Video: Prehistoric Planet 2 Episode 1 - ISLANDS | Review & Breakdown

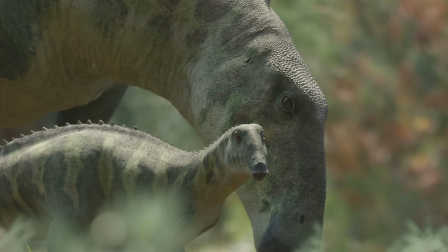I do want to mention again a little bit of camera work there, just having that blurry foliage in the foreground and the background, bringing the Tephishadros into focus like that, again emphasizes the feeling that these are real dinosaurs.
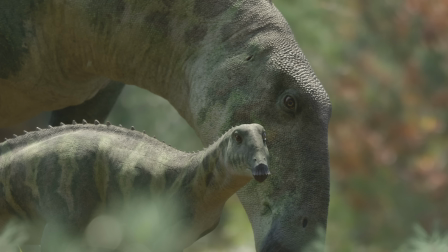Now Tephishadros is quite a small hadrosaurid, it's about the size of a human. Smaller than its mainland cousins, and this was posited for a long time to be a case of insular dwarfism.
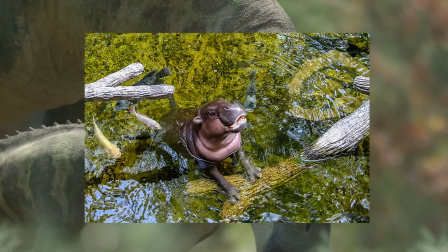Now this is where typically larger animals evolve or grow to be smaller in size because they're contained in a smaller environment, there's less resources around, like in the islands of Europe at this time.
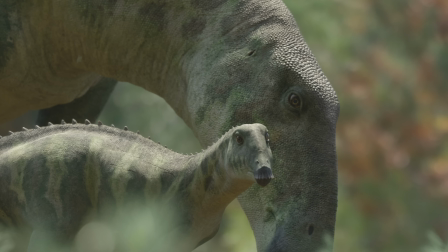Funnily enough, the inverse is also true, and there's something called island gigantism where typically smaller animals, like say small rodents, grow to be much larger on an island environment. It's worth noting that a 2021 paper by Chiarenza et al.
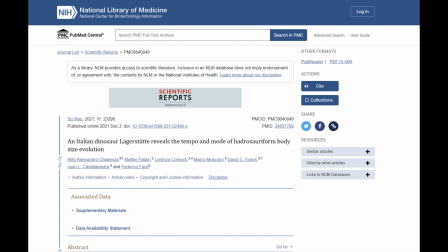Suggests that Tephi was small, but well within range for Eurasian hadrosauroids at the time. So it could just be a smallish hadrosaurid. It's not necessarily an example of insular dwarfism, which is very much a thing still.
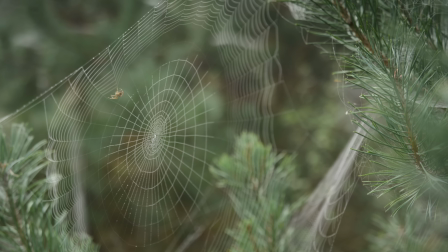Anyways, Attenborough mentions there should be no predators in the area, and the framing here is, and we're going to talk about this a lot in this video, it's very, very horror film.
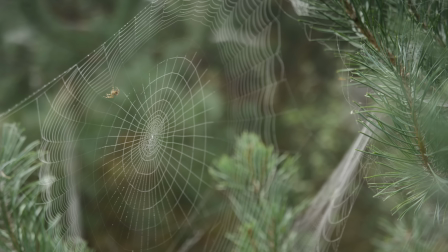There's this ominous hum rising up in the background,
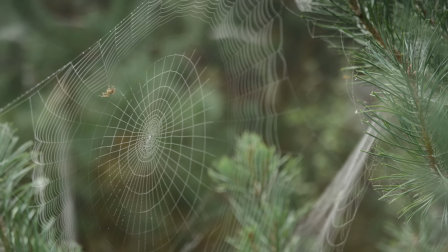and the shot keeps cutting to this spider weaving its web between these strands, and that is a very typical horror film move there.
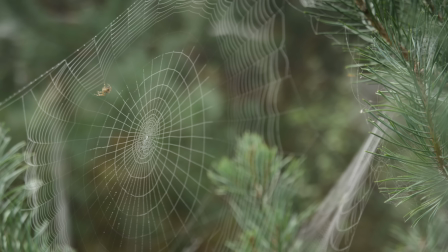And it doesn't just cut to it once, it cuts to it twice, as though the spider is this ominous omen of what's to come.
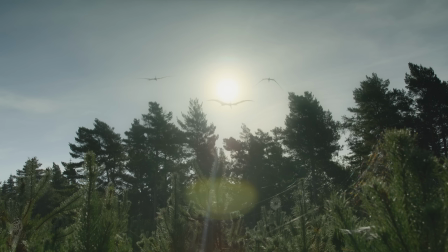It's very, very effective, it must be said. You know, these little islands do not have resident predators, but of course that does not mean they can't be found by predators. And the wind starts to rustle, this ominous tone builds and builds, and we get this slow zoom in, and then this harsh stinging tone, and these pterosaurs appear in the distance.
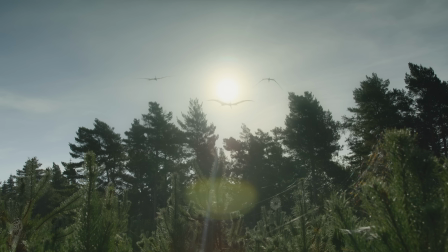These Hatzegopteryx, framed as ferocious predators, land down upon the island.
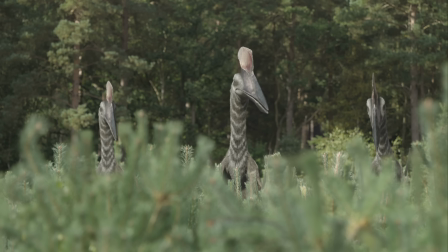They're bounding around terrestrially, they're making these guttural calls and these almost roaring, screaming-esque noises as they hunt the small Tephi.
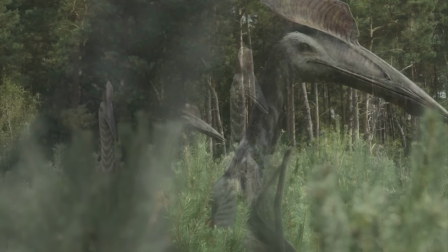It's also worth noting the design of the Hatzegopteryx here is, I think, probably purposefully quite ominous and spooky.
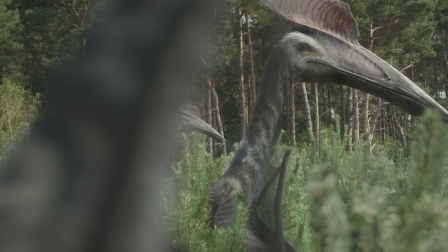They're very dark in coloration, generally speaking, but that's clashed with the red crest, and the crest itself with that ridging and that sort of pinkish to red to white coloration, to me really resembles like an exposed organ. I'm not sure how much that's on purpose, but it definitely has that looks like an organ to me, it really does.
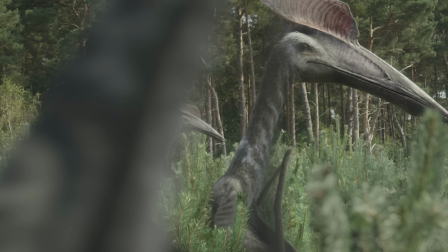And I think that really emphasizes, again, that sort of brutalistic nature of what we're observing here. The Hatzegopteryx is, of course, another returning creature, and again, it looks fantastic here. The levels of detail on the beak are phenomenal. I love the furry, feathered coating.
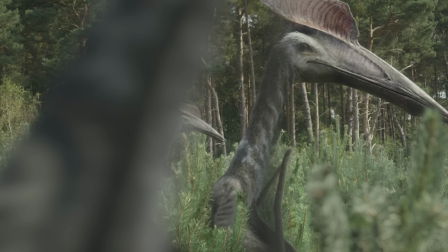It's just a beautiful looking rendition of the animal. The pterosaurs in general are always superb in this series.
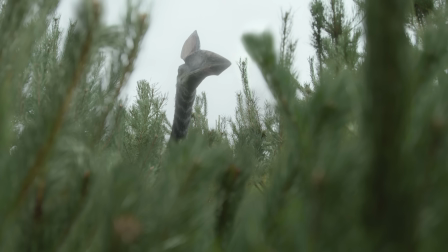Adam was talking here about how the Tephi should remain perfectly still, and we get this fantastic shot.
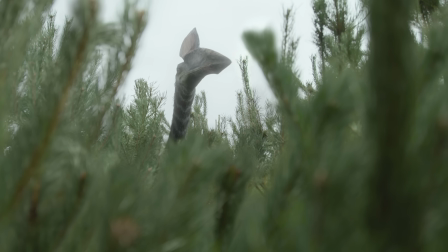And again, this is a really cool way that Prehistoric Planet can play with that nature documentary format.
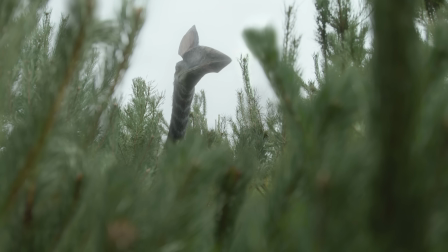We get a shot from the perspective of the baby Tephi that's hiding in the undergrowth,
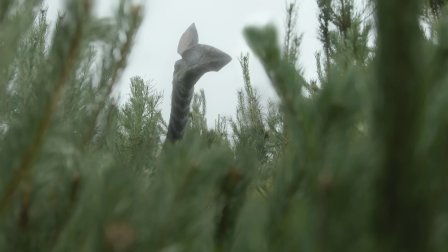looking up at this ominous, looming presence as it's hunting it.
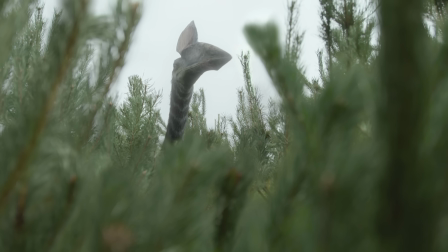And of course, that's not something you could really achieve in real life, but you can do it here, and it still feels like a nature documentary.
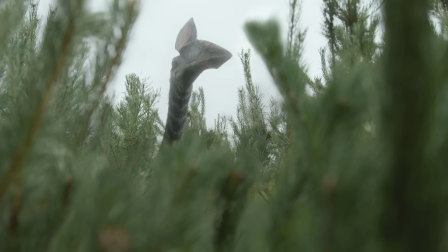But there's a little bit more creativity injected in there. Anyways, Attenborough mentions that the Tephi should remain perfectly still and not run,
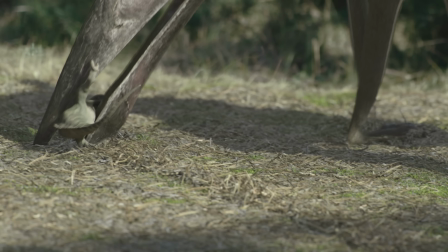so of course, one goes for a runner, gets caught, gets snapped up within the beak. That will become relevant later on. This scene is the scene that's really talked about during the Uncovered at the end of the episode. And Mark Whitten and Daranesh, God, I really think I'm butchering that, come on to talk about why we believe adstarchids like Hatzegopteryx were terrestrial hunters, saying that whilst they are well built for flight, something that was still debated fairly recently, it's more long voyages and not the twisty, turny, rapid movements that would be required to catch other airborne creatures. They mention how it's not really built for skim feeding either, therefore it must be a terrestrial hunter. That's where it's going to get its food. It's worth noting Mark Whitten presents really well, to be fair to him.